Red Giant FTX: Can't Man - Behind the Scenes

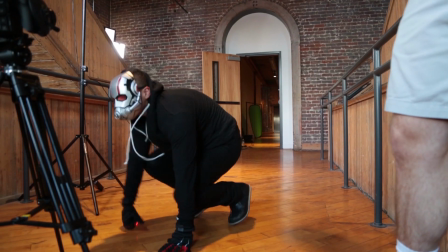0:04 Hey everybody, I know what you're thinking, and no, I'm not Seth Worley. But we are best friends.
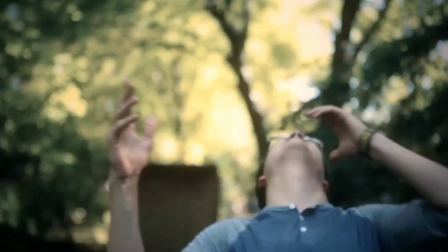0:11 You may have seen me fall or get hit with a rock or yelled at or shot or something in one of his films.
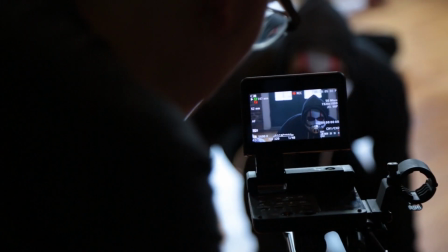0:17 For this FTX, we wanted to mimic the visual effects from Ant-Man.
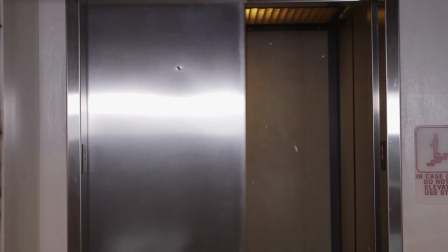0:25 For this shot, I started by adding a flare using Red Giant's No Light Factory.
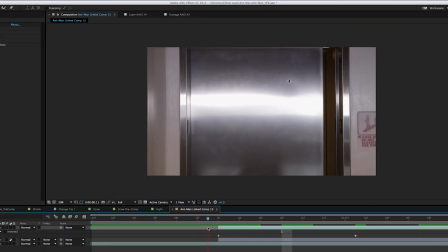0:29 Then I made a mask around the door and keyframed the movements to make the flare coming from inside the elevator.
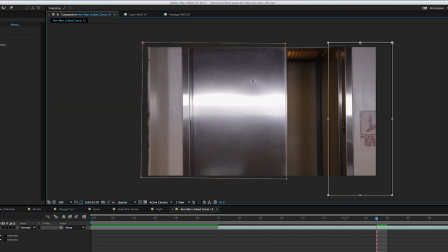0:36 On the other side, I made another mask on the wall and feathered it quite a bit.
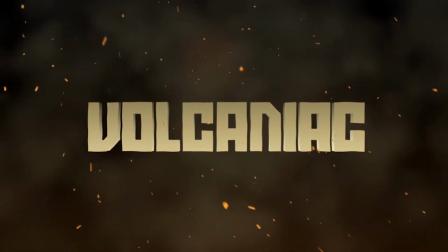0:39 Next, I downloaded a Trapcode Particular preset made by Seth Worley called Volcaniac that you can find on Red Giant People.
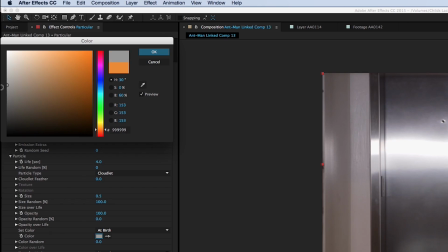0:47 I just resized it and turned down the particles per second, and then changed the color to this bluish gray to match the lens flare.
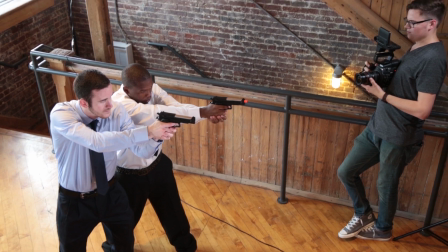0:54 So that nobody got arrested again, we made sure at least one of the guns had an orange tip.
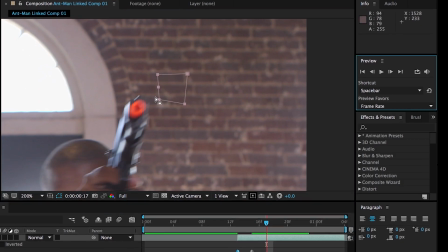0:59 And then we had to take the tips out in post. I just made a mask around anything orange and keyframed it every couple of frames.
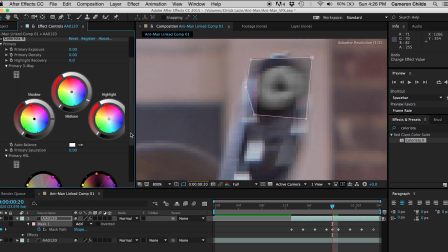1:06 Then using Red Giant's Colorista, I desaturated anything orange, and then pulled the orange into the black, and it turned out pretty cool.
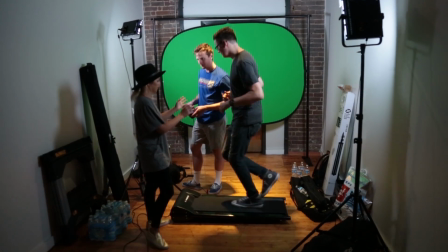1:15 To copy my favorite shot in Ant-Man, we put a treadmill in front of a green screen and watched our actor sprint for about 10 minutes straight.
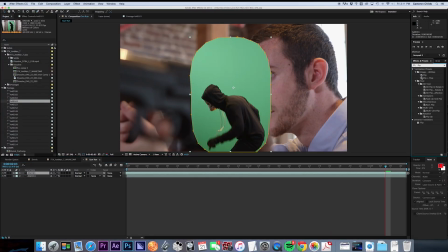1:24 Then I made a mask around the green screen, horizontally flipped our shot, and then keyed out the green using Red Giant's Primac keyer.
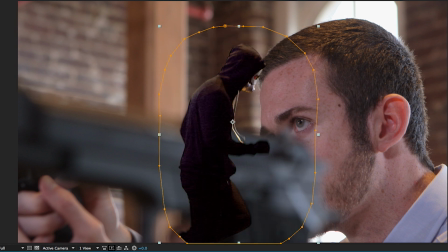1:32 The autocomputer is great, I just had to clean up the foreground and background a little bit. Just scaled down our keyed shot and motion tracked it to the movement of the gun.
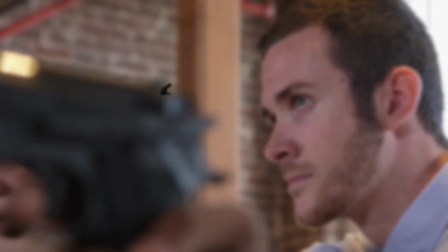1:40 I created a small rack focus using fast blur on both layers. And then I made a mask around the gun to hide that his feet are cut off.
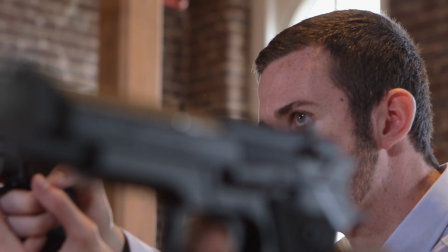1:48 And then of course take out that orange tip again. Then I added a small flare using Overlight from Red Giant Universe.
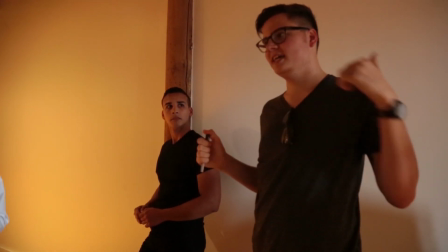1:55 Then added some camera shake and created a zoom.
You guys can like take hits and stuff really well, and you're basically gonna have to pretend to be beat up by like a little tiny person.
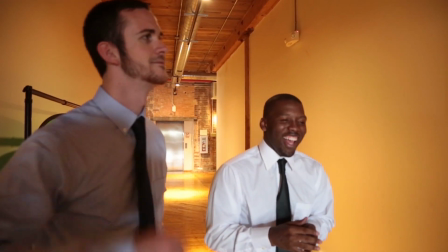2:04 You see what I'm saying? I gotcha.
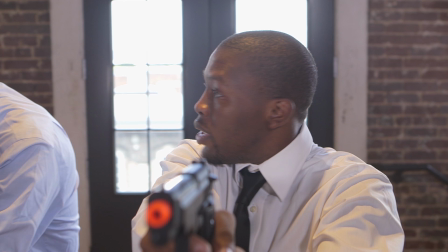2:09 Awesome, dude, that was nice.
Our stuntman just pretended to get hit by nothing.
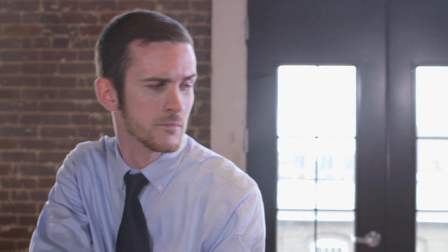2:13 I grabbed this little Ant-Man screenshot and then scaled it down and just animated it to jump around and hit them in the face a few times.
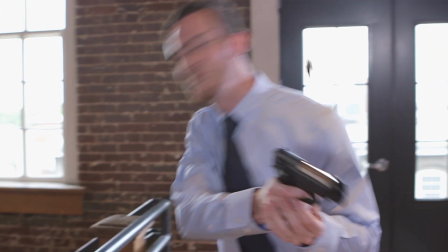2:19 And then got rid of that orange tip one more time. Finally, after I had beaten up our stunt guys enough times, I had our actor Angel just jump into the shot,
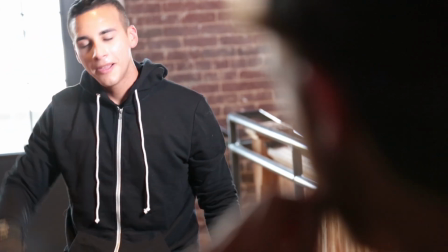2:27 giving him one more intense workout for the day, and then I just put the two shots together.
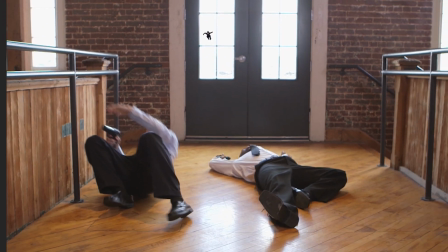2:33 Then I took a quick screenshot of Angel jumping, did a simple mask, and then made him scale up about 5 or 6 frames.
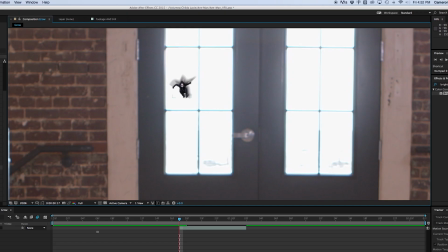2:42 To get that cool ghost trail effect, I duplicated that small screenshot a few times,
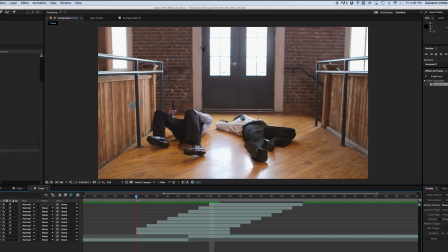2:47 made each one a little bigger than the last, then I changed the blending mode of all of them to screen,
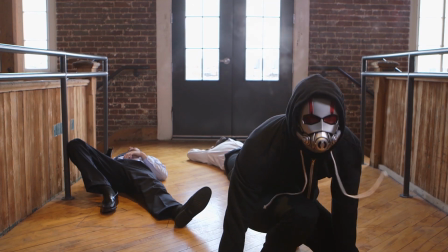2:53 and then made them all slowly fade out by keyframing the opacity.
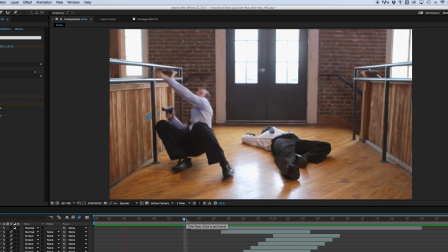2:57 To make everything much cooler and to cover up all my cuts, I just added the same big flare from the elevator,
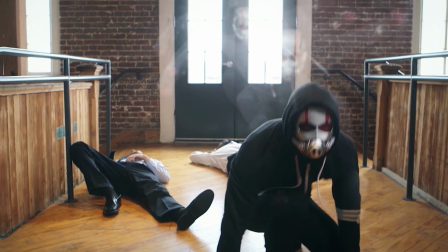3:04 and then I made it brightest right where the cut is. For this shot, I just found a picture of downtown LA for the background.
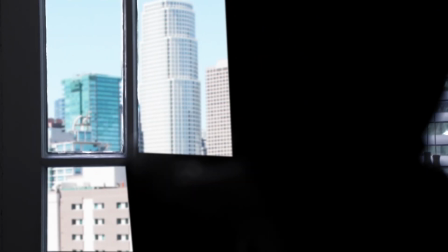3:12 Then I made a rough mask around the window, keyframed the edge feather to go along with the rack focus.
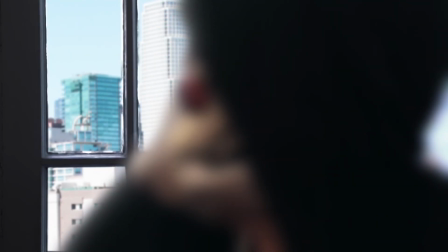3:17 Then I made a mask around Ant-Man, feathered it quite a bit, and then added Red Giant's light wrap.
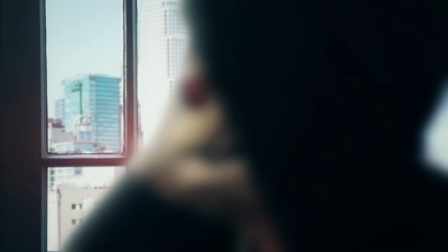3:23 Then finally I added a flare bouncing off the building to tie the whole thing together.
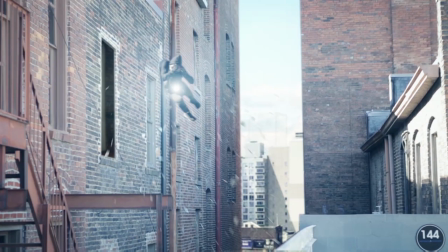3:30 For this very unrealistic shot, there's a whole lot going on. Here's our original background shot.
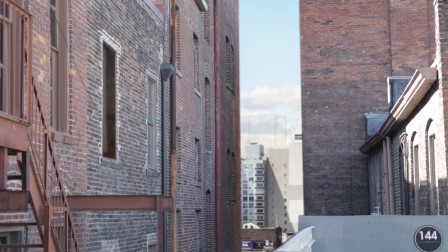3:36 I added a different view of the city behind the buildings just using a mask, and I masked out that window for when Ant-Man jumps through it.
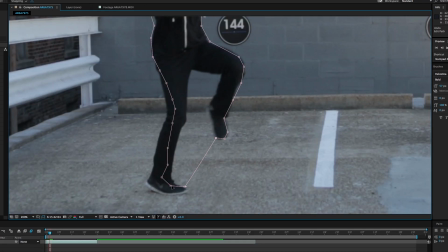3:43 Next we had our stuntman Jace give me a few jumps, and then I made a mask around him and keyframed it frame by frame for what felt like an eternity.
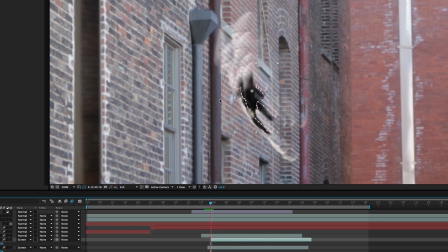3:53 To create the ghost trails, we just did the same effect from earlier.
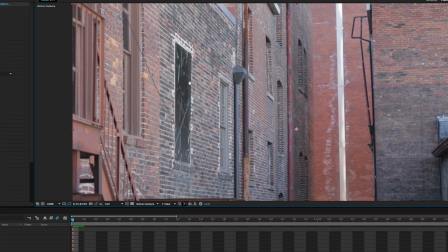3:58 And to make the glass break, I used this 3D window from Video Copilot's Element 3D.
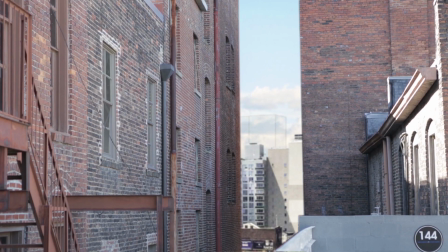4:04 And then for another decade, I animated the glass falling. And then I just copied over the same flare.